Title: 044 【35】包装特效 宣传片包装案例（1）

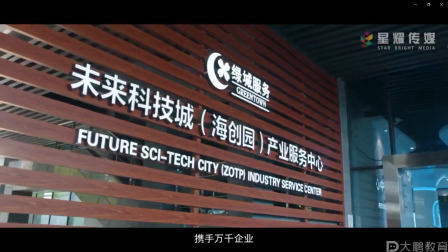这个视频对你们的这个参考价值非常大因为就是我们刚学的例子
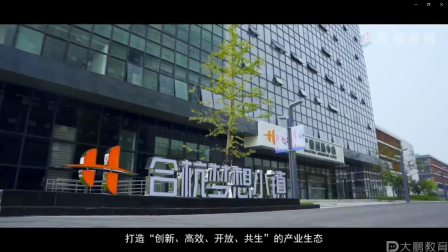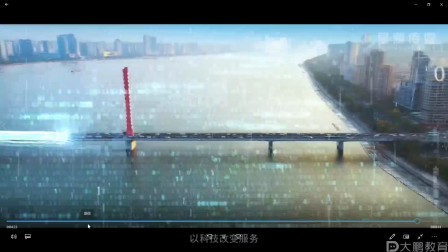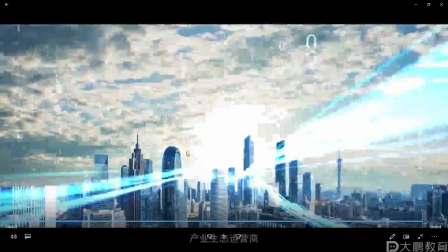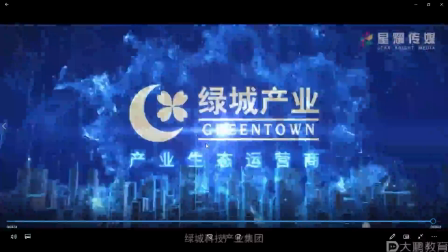好来我们
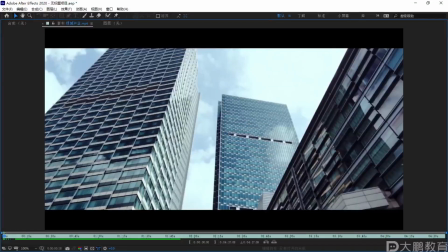来看这个视频啊这个非常好我觉得做的可能跟上面一个我觉得不是一个量级的啊不是一个档次的
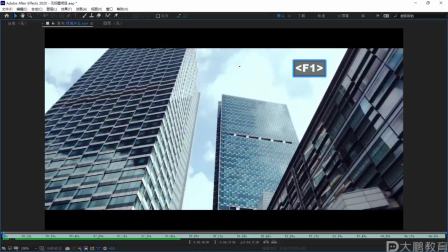那这个片子我觉得价格肯定是要比它高一倍的
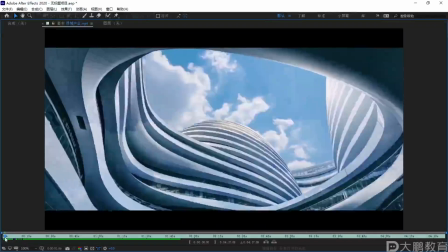来我们来看首先前面啊这一块呢我觉得可圈可点
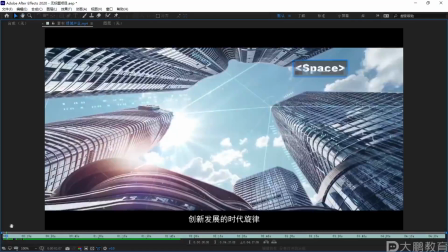为什么它的这块粒子包装还是不错的但是有点太多了
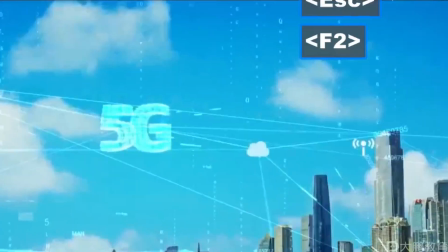让我们看到有点乱啊你看到没有前面几个镜头是不是都用我们的精灵就可以做了呀我们的这个
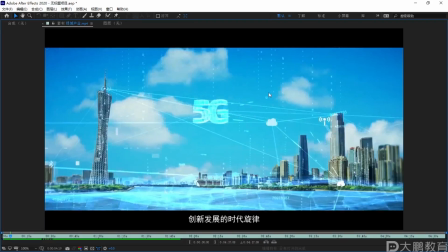P粒子往上升用精灵的方式然后这个呢是什么这个就是今天我们作业会做到的会将你们做到的怎么样让我们的点线面粒子去真正的做到我们实拍上面去结合
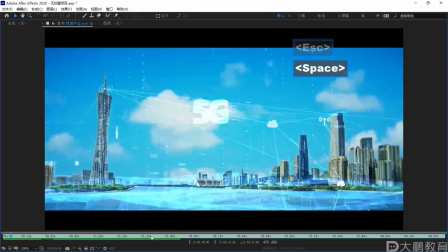这是点线面粒子下面是不是点线加上三角面
产业升级的失败强你看这个也是一样的
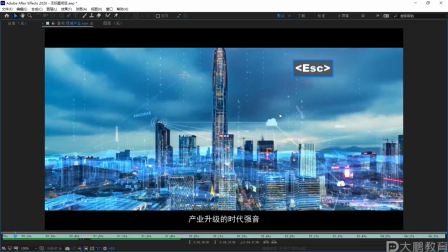后面呢是我们的一个精灵然后前面呢是我们的一个点线面粒子啊当然他这个他这个有点太多了同学们这个视觉管啊
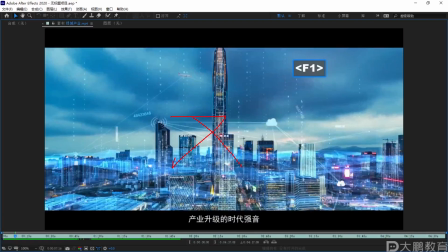观看观感啊观感我这个太绕口了观感是不是不太好你不觉得这样看上去太乱了啊所以我觉得这一片就没有必要直接上面加点线就可以了点线面然后上面用我们的这个
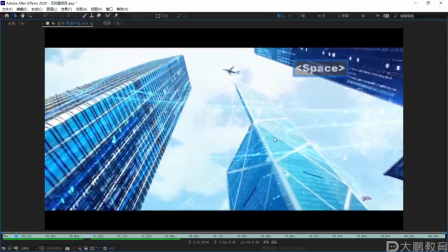霹雳子加精灵这得多少层这应该二三十层吧你看这个前面这个镜头也是一样的有点太乱了你看这个是不是有点太乱了这个还可以
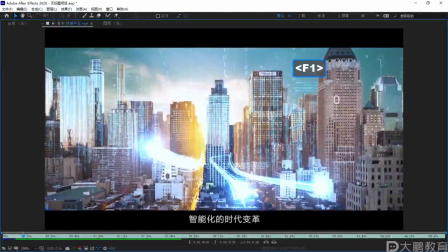你看这种都是我们用跟踪你看这个来同学们很整齐的往上飘动你们觉得用什么粒子的精灵比较好什么粒子的精灵
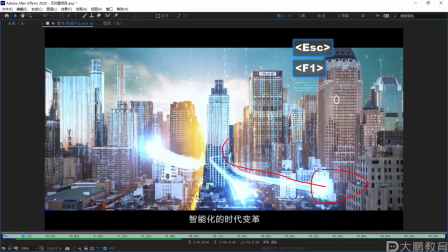像这一块光线带动我们的粒子刚才我们说的这个条文的粒子去做的同学说P粒子我说很整齐的粒子竟然YAN呢同学说用P粒子我们的form粒子
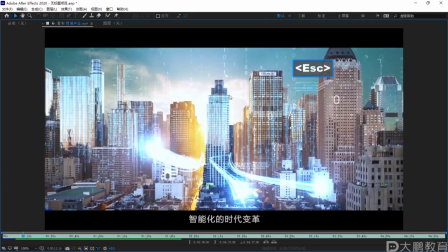form粒子是不是很整齐啊P粒子是乱跑的然后我们再来看这个在我们明周三这节课下节课会教到这个怎么用我们的灯光去带动我们这个粒子的这个效果
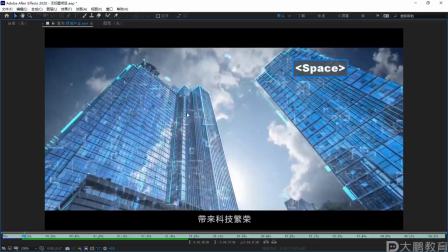OK你看像这个像这个呢就有点难了其实还行你可以用OB界工程最好呢是用OB界工程去给它加上粒子还记得这个粒子的一个形成过程吗
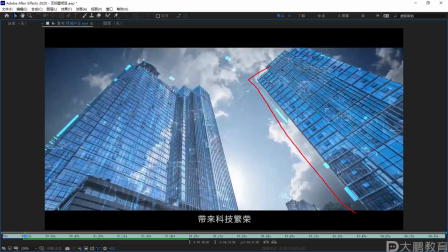类似于差不多这样的效果但如果你要一模一样还原的话有点难度需要去三位里面把它真实的搭一个
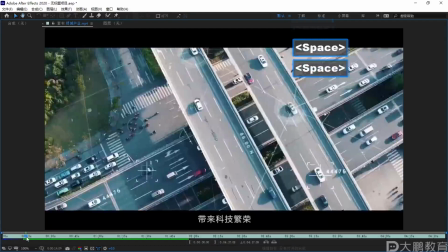完全的这样匹配过去这个都是点线面点线面粒子
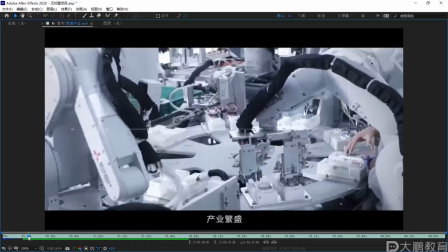今天我们作业都会讲到的像这一块我们往后看
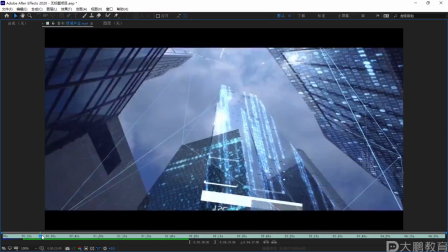它这里运用了很多的粒子运用了非常多的粒子第一反应不过来插件的名字和作用